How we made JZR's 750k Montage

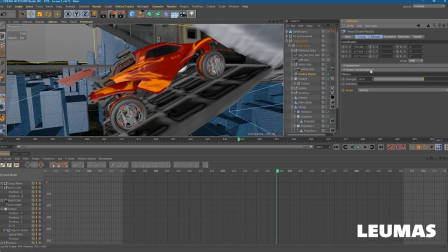So then I can add a delay effector and set it to spring. and then it'll just kind of smooth out all the little animations that I do and make it bounce a little bit and for scene
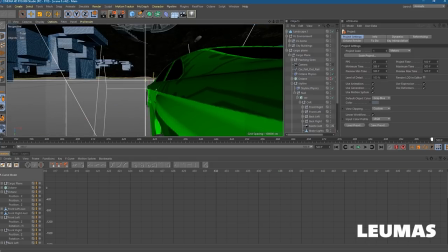six if you've seen fast and furious six I think it is you'll you'll definitely be able to tell by now that this is inspired by it it's a cool
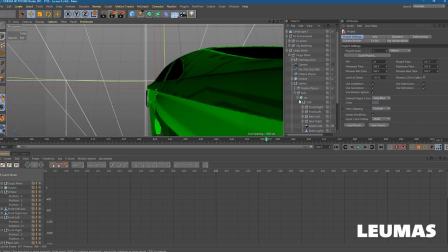camera angle here as the as the skyline falls out and the animation here is actually pretty like I had to think about it because the way this
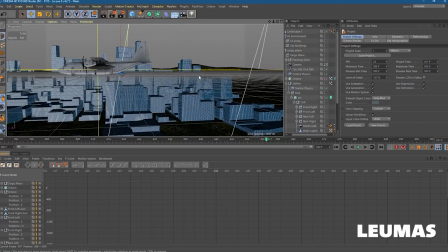works is the car is so for the car to be moving with the plane um it has to be a child of the plane and i'm
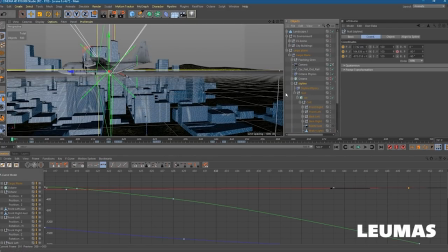sure there's a better way to do this to animate it not becoming a child anymore but when the car when the car falls out it it moves
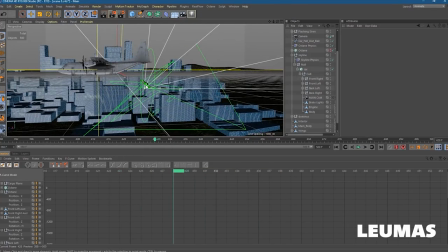it'll move with the plane and that's just not realistic at all because once once it falls out the plane's just gonna zoom off and the Skarlane
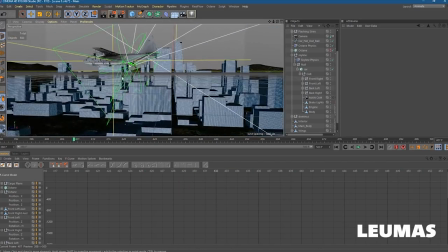will just be falling down so I just had to to try and fake it really was just kind of you can see here pretty obviously
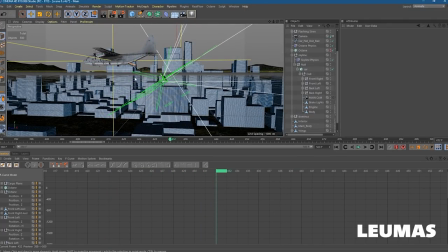there I just have it animating away so I'm kind of countering that movement so that you can't see so that it looks as if it's falling away from
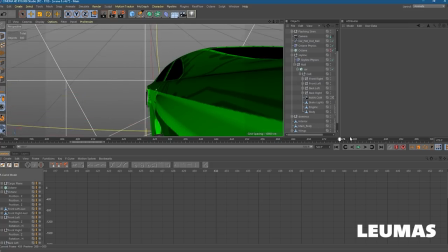the plane even though it's just it's still moving with it but you don't notice and scene seven we're in champions field now the animation for this one is really
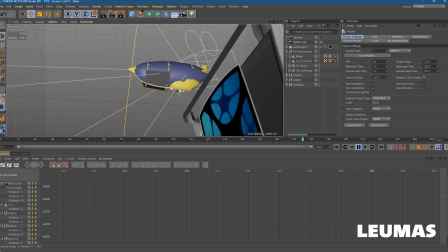quite simple you can't see the screen here but it's just very simple motion design to show I'm hitting 750,000 subscribers.
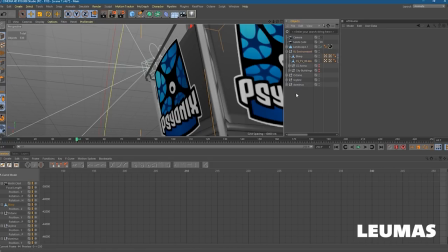The motion design for the logos here was a little more challenging. The After Effects file is,
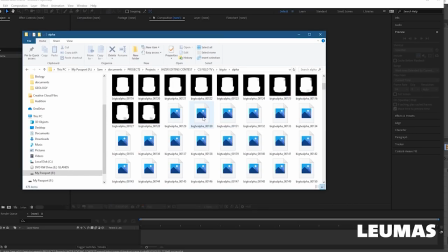project file is broken so don't let me open it but basically what I did was I got a fractal noise texture and set it to blocky
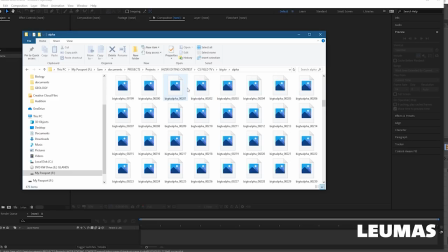and then just kind of animated it coming up as you see here from
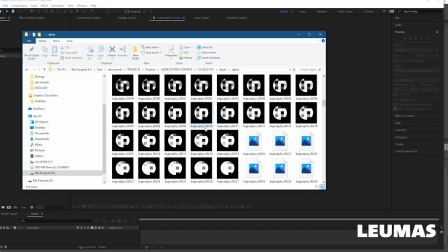bottom to top and then just have the NRG
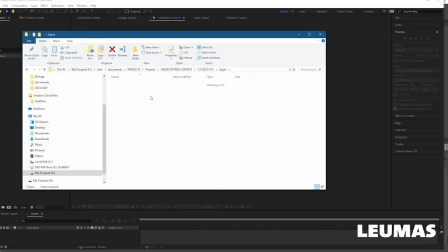logo this is the alpha so it's just black and white but then I had the NRG logo come up it was me trying to replicate how
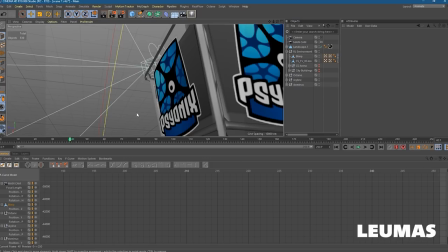it is in the actual game Jelton did some extra kind of modeling with this stuff to make it look a little a little better because the end
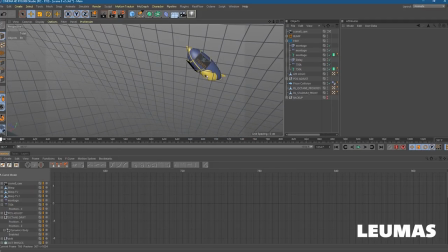game models aren't that great and then the last scene of the intro we just have the blimp at the top here to just continue this from before now the
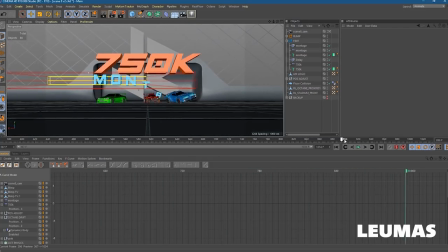cars fall down and octane drifts around text comes up and
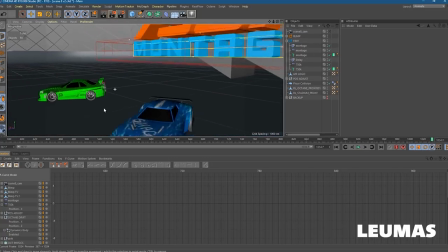it drives into the camera again the animation for this one was pretty pretty
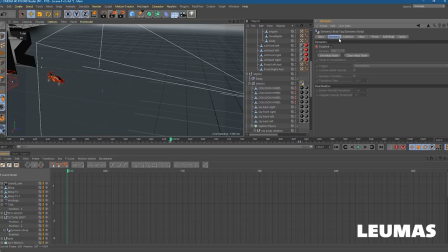challenging the way they fall down is actually using the like physics based thing of cinema 4d so they're actually kind of realistic impacts and then I just kind of transitioned the physics based animation into just keyframed animation and it
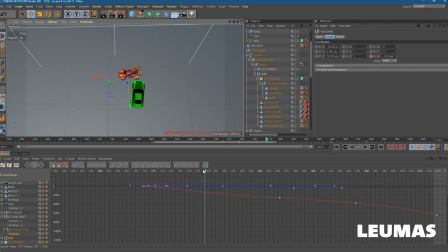looks pretty complicated and the drift here is just creating multiple keyframes of it going round and again as you can see the animation isn't actually that great because it doesn't really go around in a circle it's kind of a square but
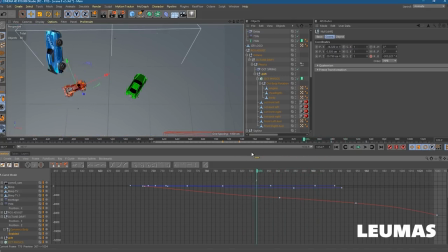then gets to here and then it's the same same trick with the other cars
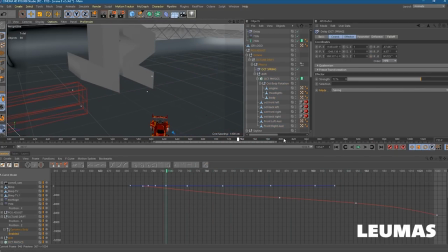and then the text is just simple fall off animation and then actually use the delay effect again here and use the blend mode instead just to smoothen it out and yeah that is the intro